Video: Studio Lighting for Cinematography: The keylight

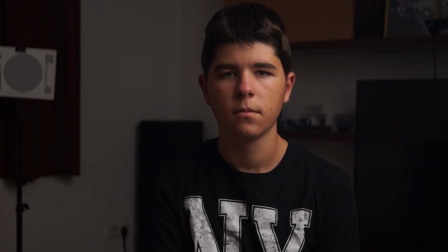263s
With a more soft light, it will also spill that light onto your background, and it will not have so prominent shadows. But with a not so soft light, you will have prominenter shadows, and only the subject will be really good lit up and the background not so well.
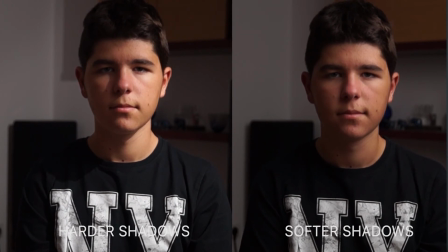280s
But the summary of this entire thing with softness are just shadows. If you want more prominent shadows or if you want less shadows. This all depends on the story you want to tell, and also if your set would look like dark or maybe a brighter set. And when it comes to films, you have also a story, and when you have a story, you can also move the light in other places. If you want to have a really dark story, just in this particular shot, you can have a top light.
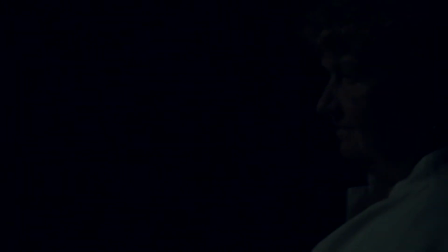310s
And this light was hanging up at 4 meters,
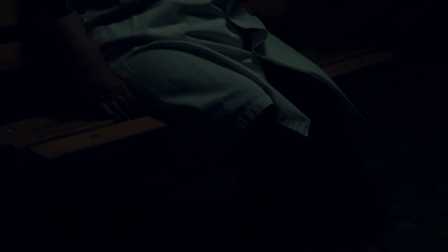313s
lighting up the lighting up just a spot with a not so big diffusion, and this creates these hard shadows.
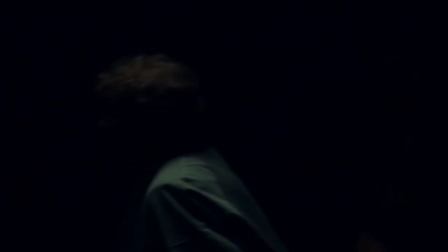320s
And these hard shadows can tell a story, because it's also a top light.
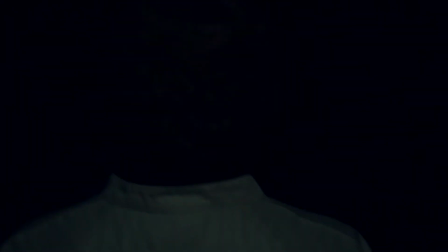324s
It will be a more darker set, because it will not spill also on the ground or maybe also on the background. The most important thing when you're just starting out with lighting is to create a cinematic image. And just to start out, you don't need to think about the story, to tell a story by positioning the light in a certain way. You need to think about creating a cinematic shots.
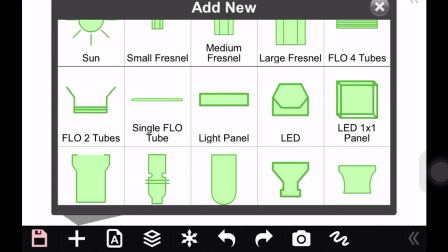348s
Even if you have, let's say, a dark story, this doesn't mean that you shouldn't respect this 45 degrees rule with the lighting. The background instead can be dark. Or maybe if you have a bright story, again the background could be bright. Not just the key light can tell a story. Also the background can.